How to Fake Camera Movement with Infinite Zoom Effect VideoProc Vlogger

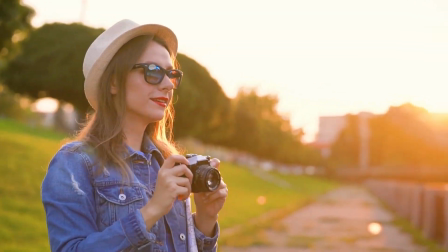0s
Hi everyone, this is Carol. As your ultimate source of video editing,
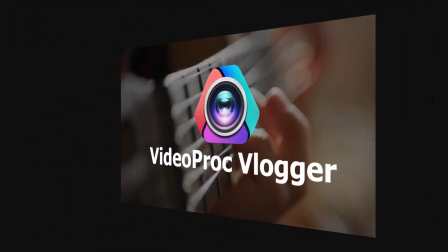4s
we are here to share with you some useful editing tips and techniques that could boost your video creation and take it to the next level.
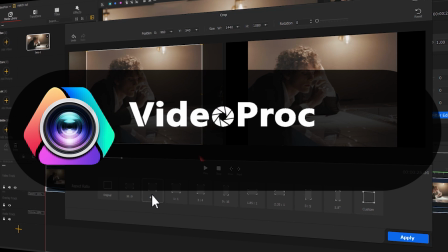12s
But before we start, make sure you free download the software through the link we put in the description box down below.
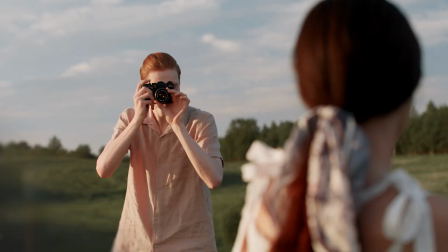19s
Alright, now, let's get into today's video. In the following episodes, we're gonna take you on a brand new series.
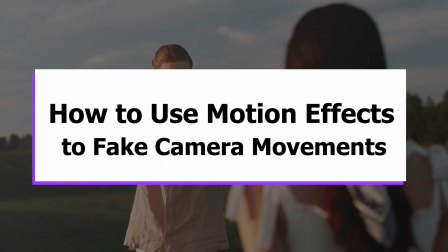27s
And that is how to use motion effects to fake camera movements in VideoProc Vlogger.
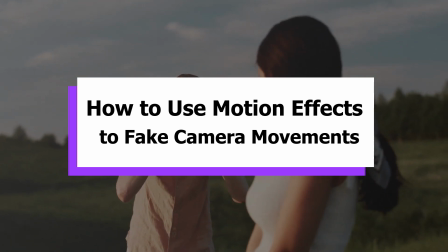32s
In this series, we're going to walk you through different scenarios you might run into when using motion effects.
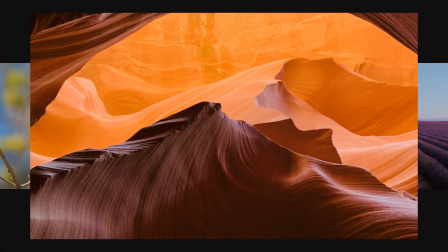39s
And when it comes to camera movements, the first thing we're gonna talk about is zoom.
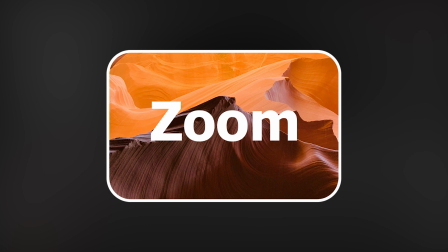45s
Well, specifically, the effect contains zoom in and zoom out.
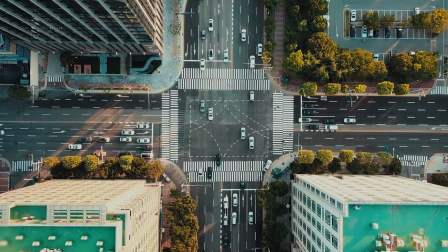53s
Let's explain the zooming first. It works to magnify the image to a certain value and ensure
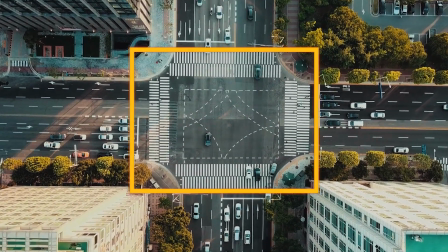60s
the subject you want to present in the image could take up a large part of the screen.
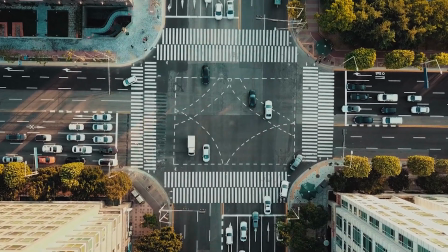64s
So here, we are going to dive into this effect through three different application scenarios.
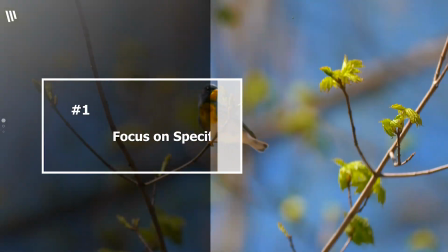71s
First, focus on specific objects.
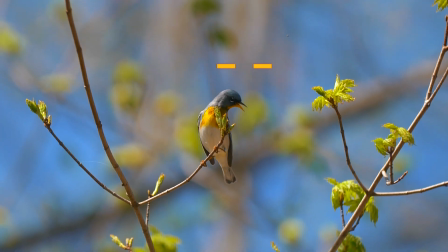75s
For example, there is a bird in this image, which occupies only a small part of the screen.
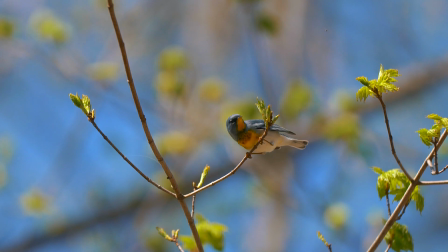82s
But what if you wanted to show more details of this bird? Let's make it work with VideoProc Vlogger.
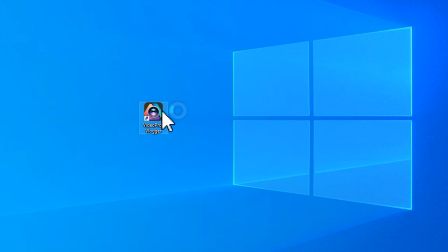89s
Launch your software. Create a new project.
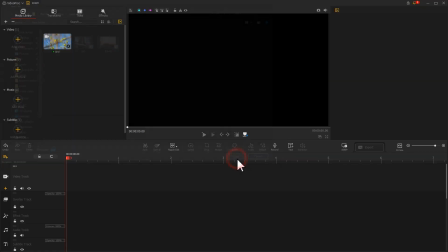97s
Import a video. And drag it to the video track.
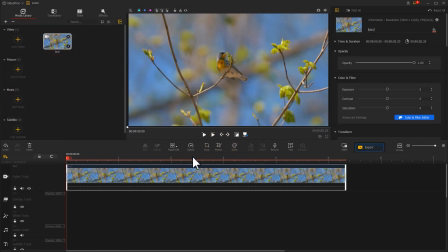103s
Find the motion icon here. Click it. And now you're in motion editor panel.
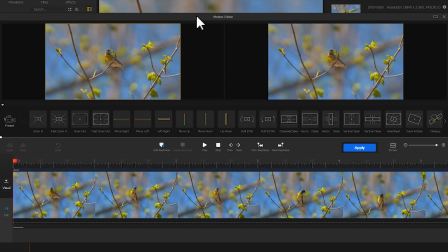109s
Find a zooming preset. Put a mouse on it and click add.
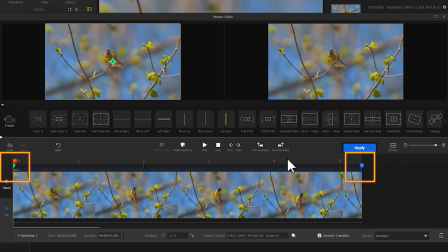114s
This will add two keyframes for creating zooming effect to the video. You can make further edits on the two keyframes based on your needs.
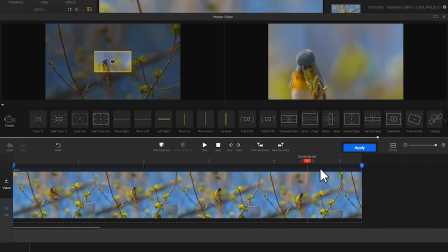123s
For instance, if I wish to customize the image content after the zooming effect, all I need to do is to click on this keyframe.
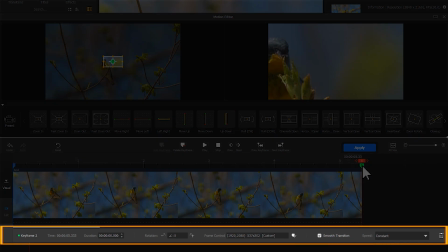132s
Find frame control down here. Click on the little icon on the right.
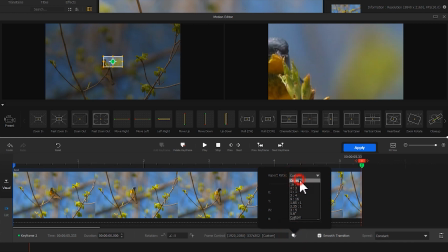137s
Adjust the aspect ratio to original. And then, come to a top left window.
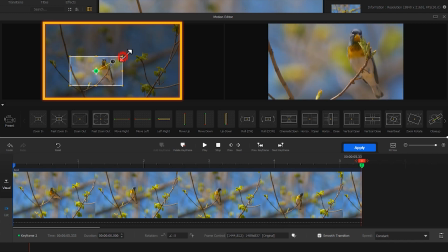143s
Adjust the size and the position with the mouse. Check the effect of your adjustment in real time in the preview window on the right.
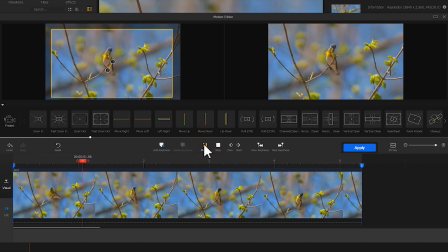152s
Click play after finishing all your edits. Pretty nice, isn't it? If you think that the whole process is too long, you can use a mouse to select the second keyframe and drag it forward to shorten the duration.
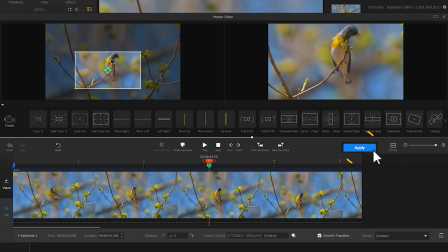169s
At last, don't forget to click apply to get all the adjustments into the video.
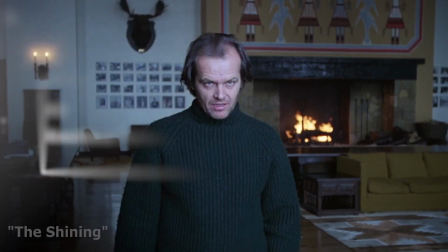175s
Second, emotional performance. In addition, this effect could also be used in some horror films.
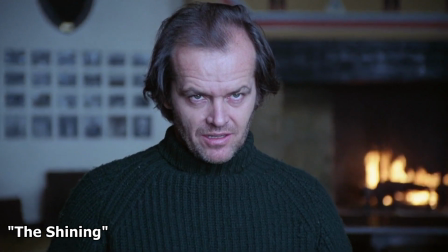184s
Slow zooming effect could be used to create a general atmosphere of horror and depression.
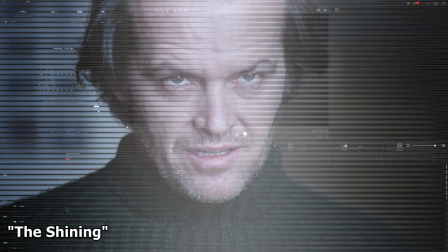190s
In the daily editing, you can use it to create emotional atmosphere of unease in your video.
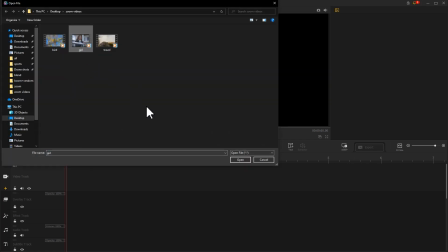196s
Import a video to VideoProc Vlogger. Drag it to the video track.
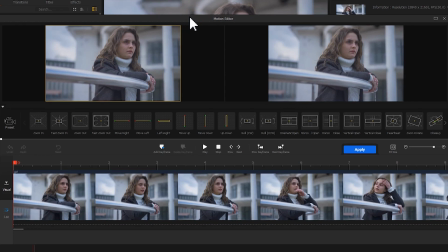204s
Click motion icon to enter the motion editor panel. And click add to insert a zooming effect to this video. Unlike the previous application scenario, what we need here is a slow zooming effect.
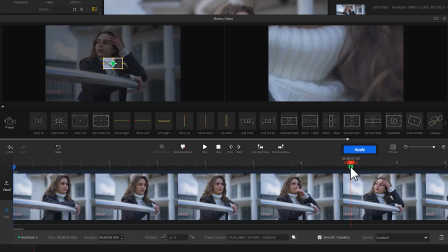217s
So, we select the second keyframe and drag it to the last frame of this video.
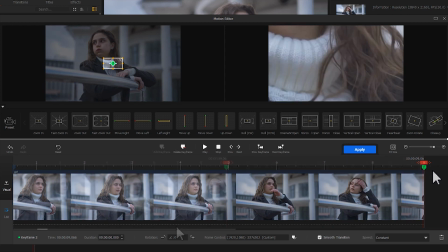223s
In this way, the zooming effect could act on the whole clip.
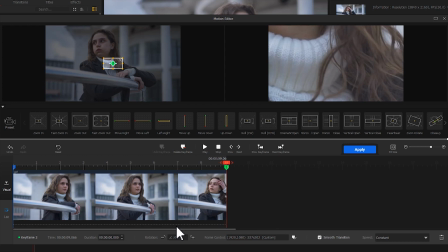228s
At last, you could also adjust the size and the position of the second keyframe.
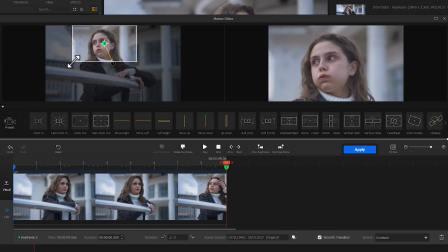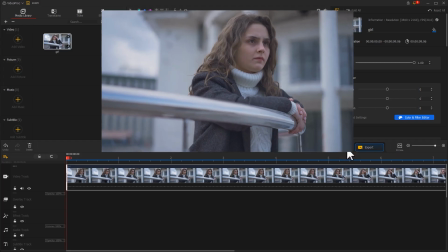242s
And that's it! Play it and see how it turns out.
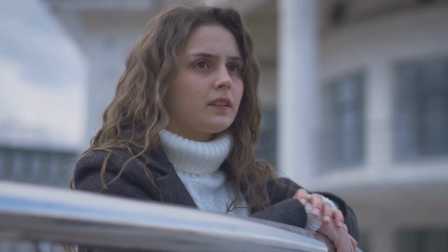248s
The whole video is leveled up.
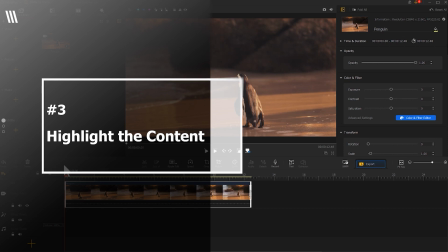253s
Third, highlight the content. Zooming effect could also be found in the process of video making.
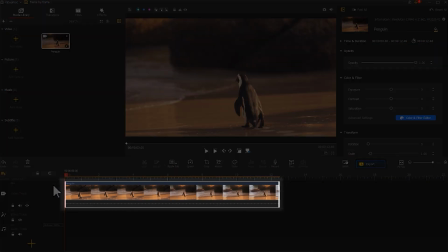261s
Whenever we get to the point that we need to emphasize,
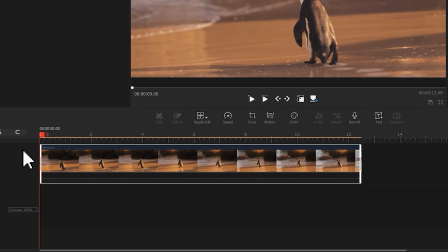264s
we would zoom in on the corresponding area so that the audience could focus more and are clear.
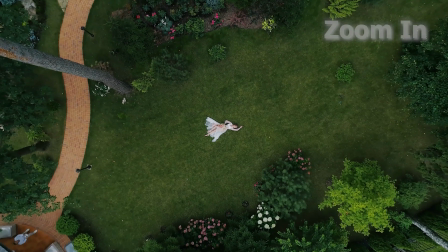273s
Finish zooming. Let's move to zoom out. Well, the zooming effect works through focusing the lens on a specific object,
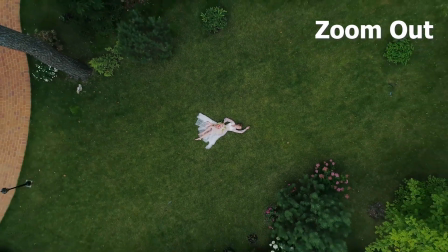281s
while zoom out on the other side works to reveal more information in the image around a specific object.
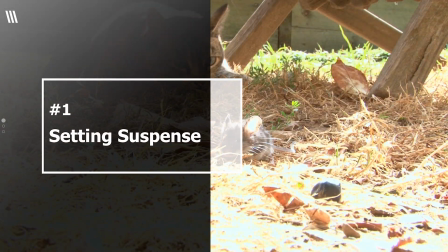290s
First, set suspense to enhance dramatic effect.
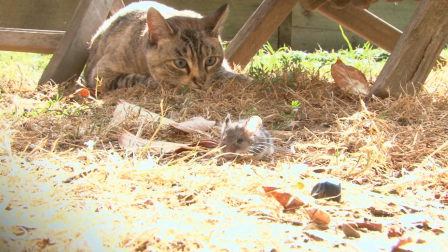292s
Without any post-editing or processing, this cat and mouse video will actually look like this.
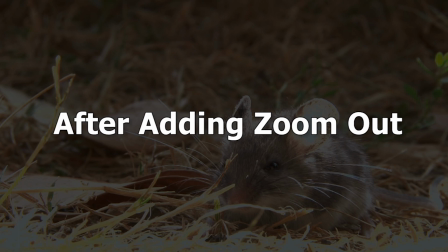302s
But when adding the zoom out effect, the image will give the audience a close-up of the mouse first.
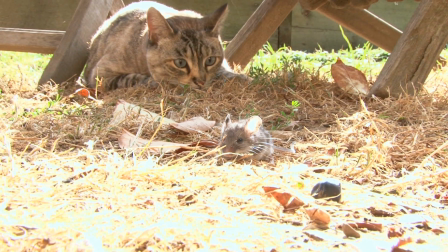308s
Then, with the image being gradually zoomed out, you could see a cat staring at it from behind.
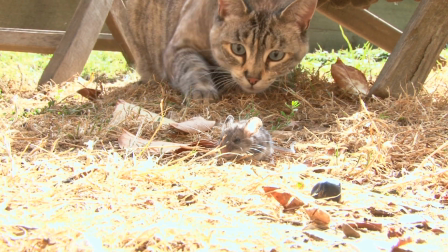314s
And finally, the cat goes to hunt. The whole process could then give the audience a sense of suspense and dramatic feeling.
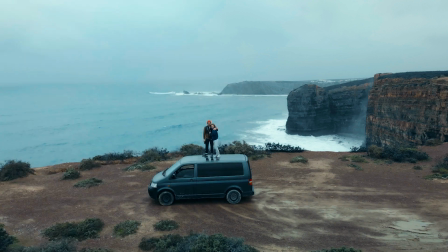323s
Second, fake camera movement. Zoom out effect could be also found in a lot of travel vlogs and videos.
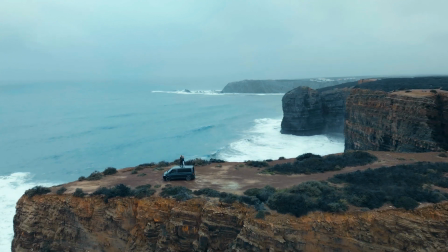331s
You may not be able to manage to film a smooth flight path with a zoom out when doing drone shooting.
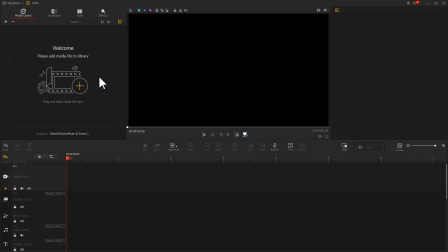338s
Don't worry, with VideoProc, you can make that happen in post-editing. Import a video you lead.
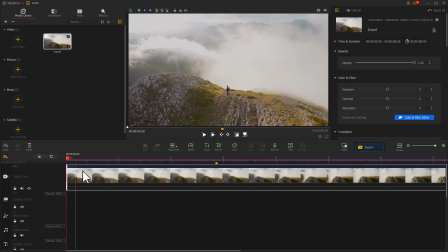346s
Drag it to the video track. Click motion icon and then go to motion editor panel.
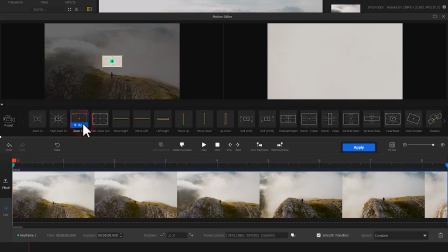353s
Click add to insert a zoom out effect for your video. Preview after adding it.
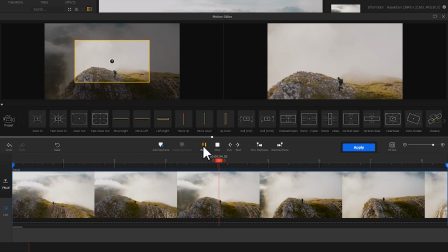359s
The default initial frame is zoomed out a little too much, which gets the image a bit blurry.
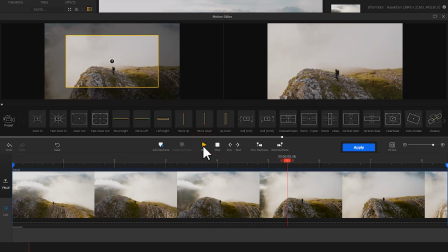366s
Let's try adjust it.
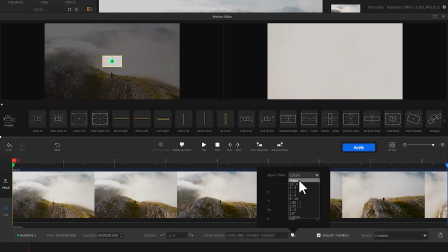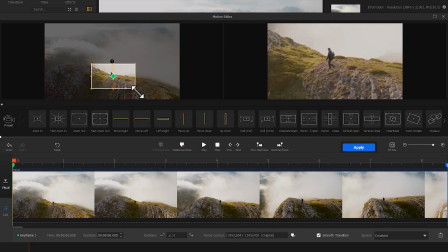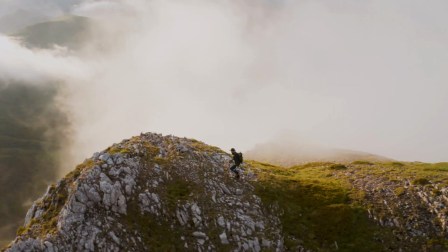377s
And preview the footage. There are definitely other scenarios you might run into when using zoom in and zoom out.
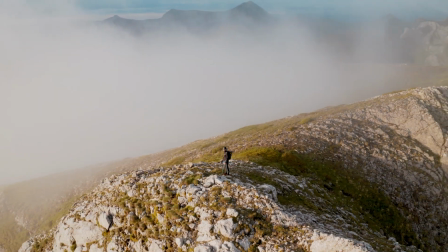385s
You can explore their power and uses as much as you can. Feel free to share with us in the comments down below.
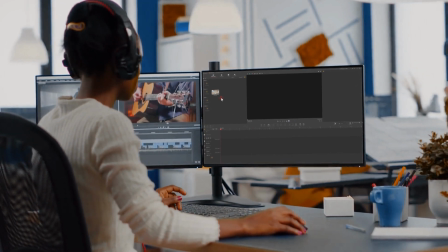394s
Alright, now you've reached the end of today's video about zoom effect in VideoProc Vlogger.
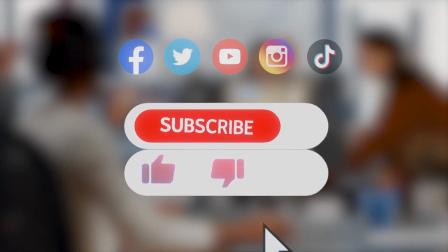399s
I think I've got it. Anyway, don't forget to click the subscribe button to subscribe our channel if you haven't yet.
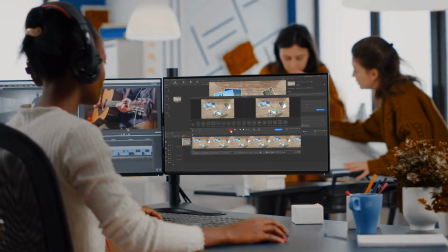405s
We'll see you soon in our next tips tutorial. Hope you enjoy. Bye bye!